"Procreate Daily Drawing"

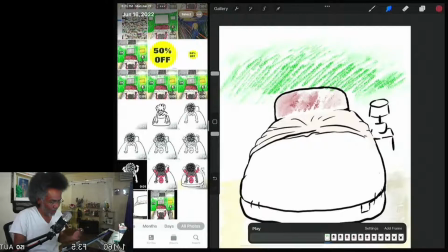8:14 I want people to see the foreground, but I don't want them to think that, oh, this guy just didn't do the background.
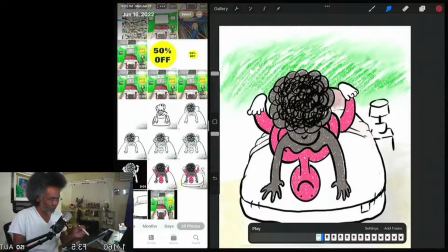8:25 So you can see it's, you know, the background is still there.
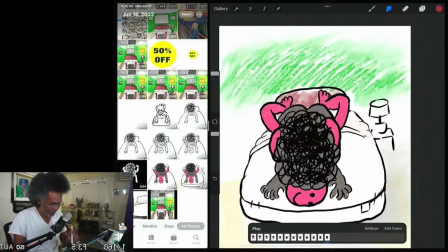8:33 Let's pause it a little bit.
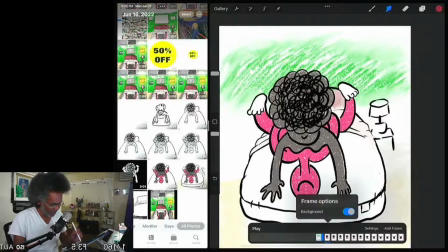8:44 Let's go back to the background layer, turn that off again, and use
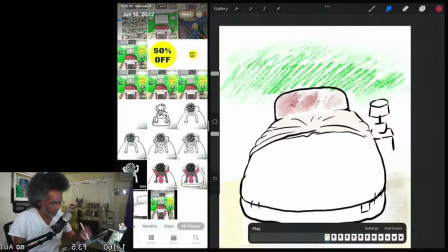8:53 select the layer I want, and just merge everything together, smush everything together
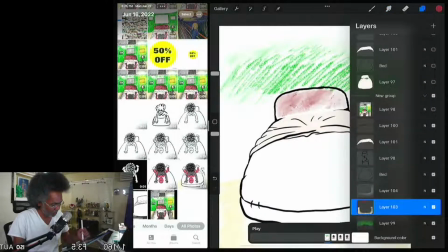9:01 like this, and go back here, go to the green, and smush everything together so it's
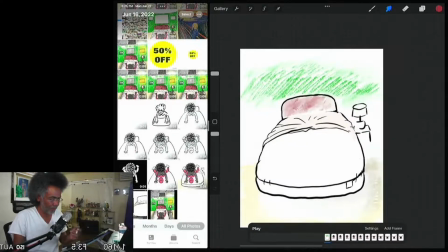9:14 like that. Okay, so that's enough. Wait a moment, the bed,
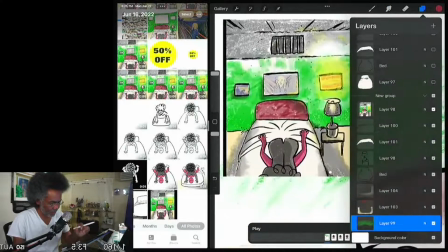9:21 if I remember, you look closely, the bed has some gray on the side here and some lighting here, so I'm going to make some gray on the side of the bed.
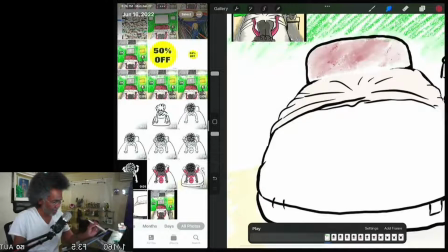9:35 See how the gray is on the side? So I'm going to go here.
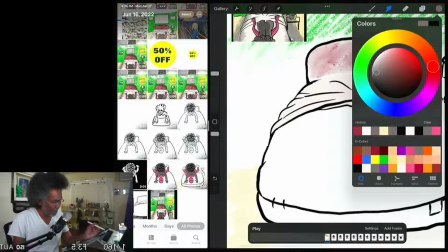9:41 I'm going to select gray, and I'm going to
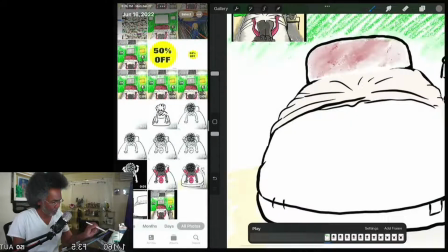9:49 let's see what I do here.
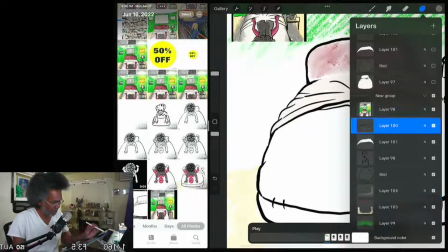9:52 Okay, the gray needs to be on not the very top layer, but put it right here.
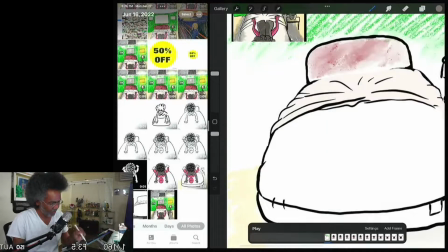9:58 Put it on right here, so that could be on top. There you go. Let's see. Let's here.
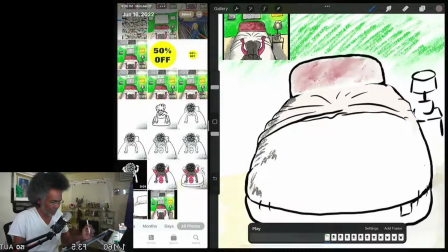10:12 Just so you know, it's it's the same. But the idea is you don't really want to have them looking too much at the background. It must not be too distracting.
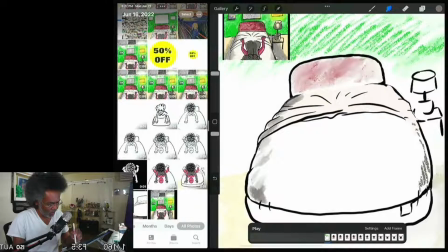10:36 Now, if I were drawing an establishing shot, of of a city or something, then I would put more detail into the background. But the idea behind this shot is him bouncing up and down, and they're still on the bed.
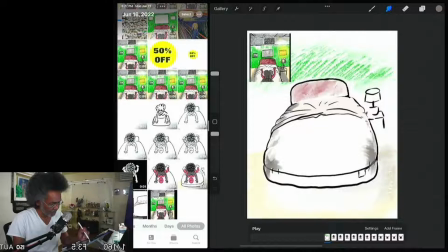10:57 Still on the bed that we saw in the previous scene. And it's still the same time of day. I mean, still same time of night.
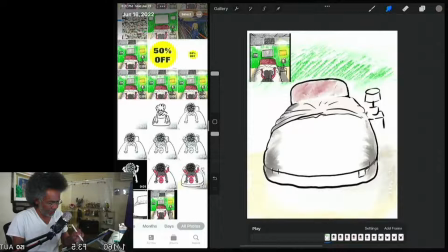11:16 And it's generally the same.
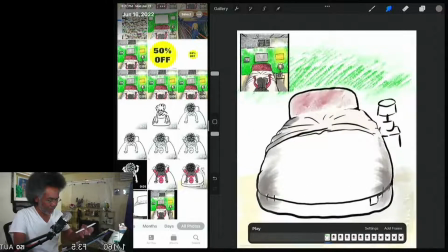11:23 Okay. And see in this shot, the shadows are underneath,
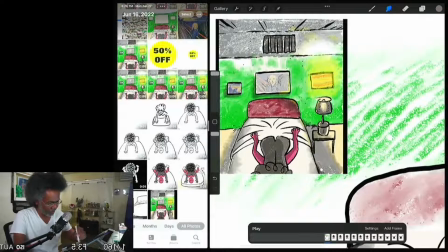11:30 coming from, there's more shadow on this side than on this side, on the floor right here.
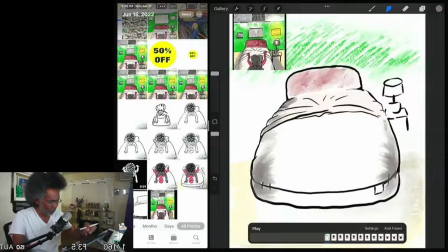11:37 So I'm going to do that too on the floor, just so we can have
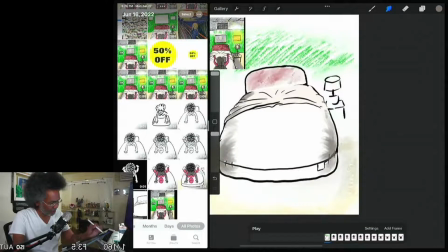11:44 some sort of consistency in the shot here. That here. So the shadow would be, more than likely the shadow would be like this, right?
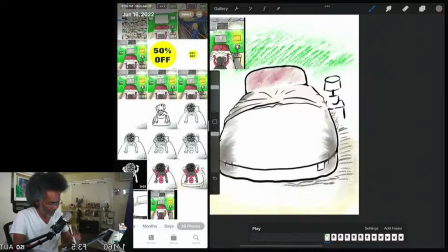12:04 Kind of like floating, because the bed would have like this and like this. All right, the bed would be like this, and there'd be a little bit of floating like that. So there's that. There's that.